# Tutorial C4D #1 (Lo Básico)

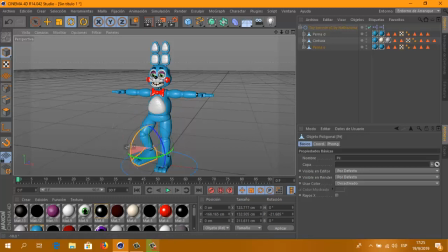1:45 En este caso no está constituido por articulaciones en sí sino por muchos modelos juntos muchas partes no sé muy bien cómo explicarlo pero no son en sí articulaciones tipo huesos o algo así son piezas ni idea bueno
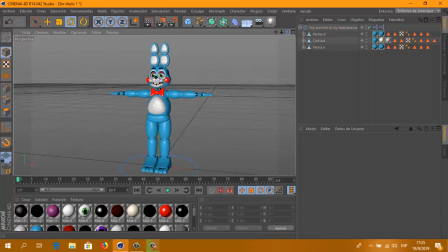2:03 vamos a empezar con lo básico que sería la pose inicial del personaje si queremos que no se vaya a dar un puñetazo o sea no puede estar en la tipo desde el principio sería
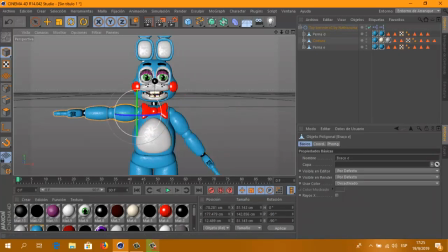2:17 algo raro por lo que vamos a acomodarle los bracitos lo todo para que parezca más normal ya comamos el bracito las manito por
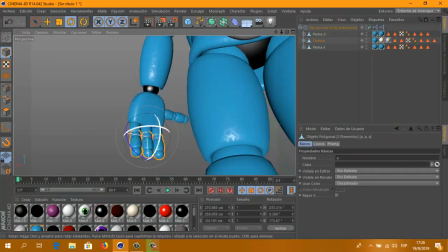2:33 si le acomodamos los dedos ha sido algo simple un tutorial tampoco vamos a hacer alta animación acá
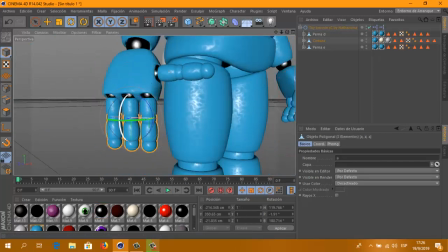2:43 ahí estarían
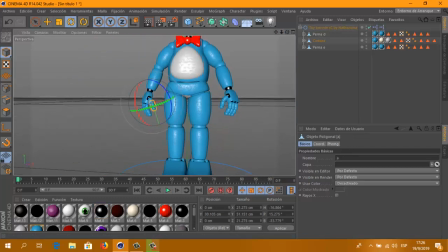2:53 las manos bien mejor de lo que esperaba la verdad y las orejas que no creo que quede muy bien así para así que vamos a bajarlas así
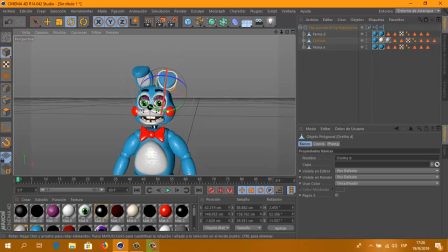3:05 está siempre con los que tienen orejas largas hago así una más abajo y la otra un poquito más arriba para que quede más realista o no sé ahí ya tenemos la pose inicial del personaje
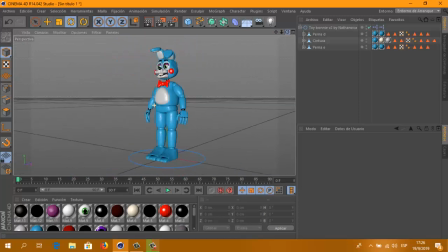3:21 está bien está después si quiere mover la boca para la posición inicial después vamos a la cámara que
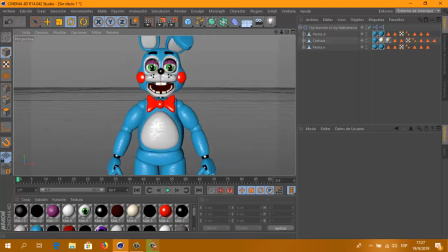3:34 es lo que se va a ver en animación por ejemplo si yo pongo una cámara así ahí se
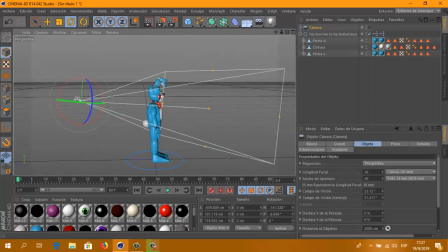3:41 crea la cámara la cámara está puesta en la posición en la que la dejamos o sea que si apretamos acá se vería así y por no importa podemos trabajar de todos los lados pero si queremos que se vea desde ahí apretamos
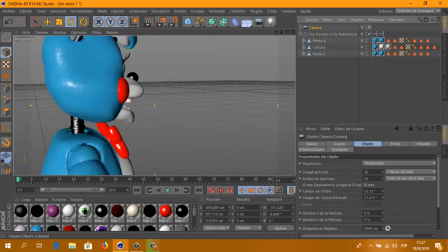3:55 cámara objeto y ahí siempre se va a ver por donde pusimos
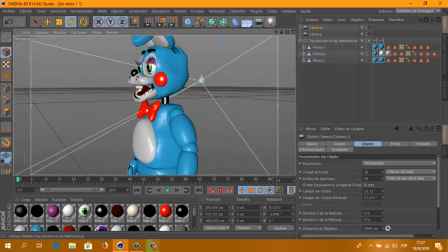3:59 y hacemos otra otra cámara acá apretamos está la cámara de antes y está la cámara de ahora y podemos trabajar lo más cómodo sabiendo que ya tenemos un ángulo del ángulo que queramos
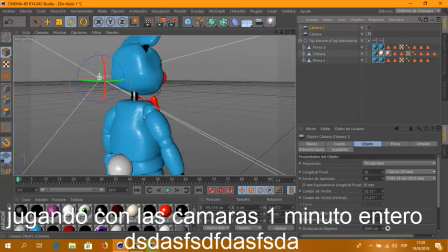4:19 en este
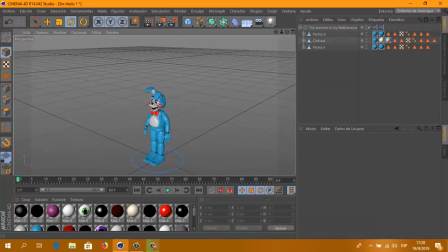4:28 caso no vamos a ninguna de esas dos cámara vamos a poner una pose algo
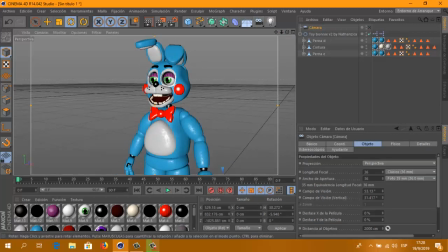4:38 así así está bien esta es la pose que quiero la cámara la posición de la cámara que
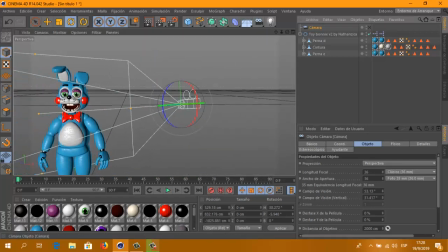4:43 quiero y ahí ya está ya tenemos asegurado de que así se va a ver cuando se renderice ahora lo que vamos a hacer son
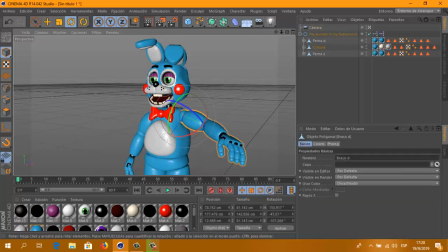4:54 los movimientos para que se mueva de acá acá lo que vamos a hacer hay dos maneras yo la verdad que uso las dos porque les va a servir las dos uno es
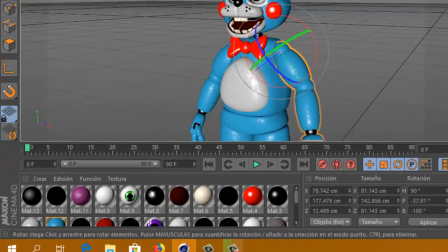5:08 es esta la llavecita lo que nosotros hacemos es clicar una parte apretamos la llavecita y se va a crear un cuadradito después vamos a todos los fotogramas que queramos durante su seda ese
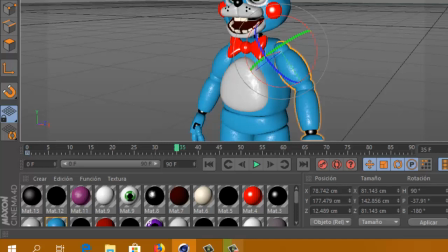5:21 ese movimiento el tiempo que queremos que dure ese movimiento por ejemplo yo quiero que el movimiento que levante que levante la mano sea de 35 frames y le damos de vuelta a la llave en 35 frames no levanta el brazo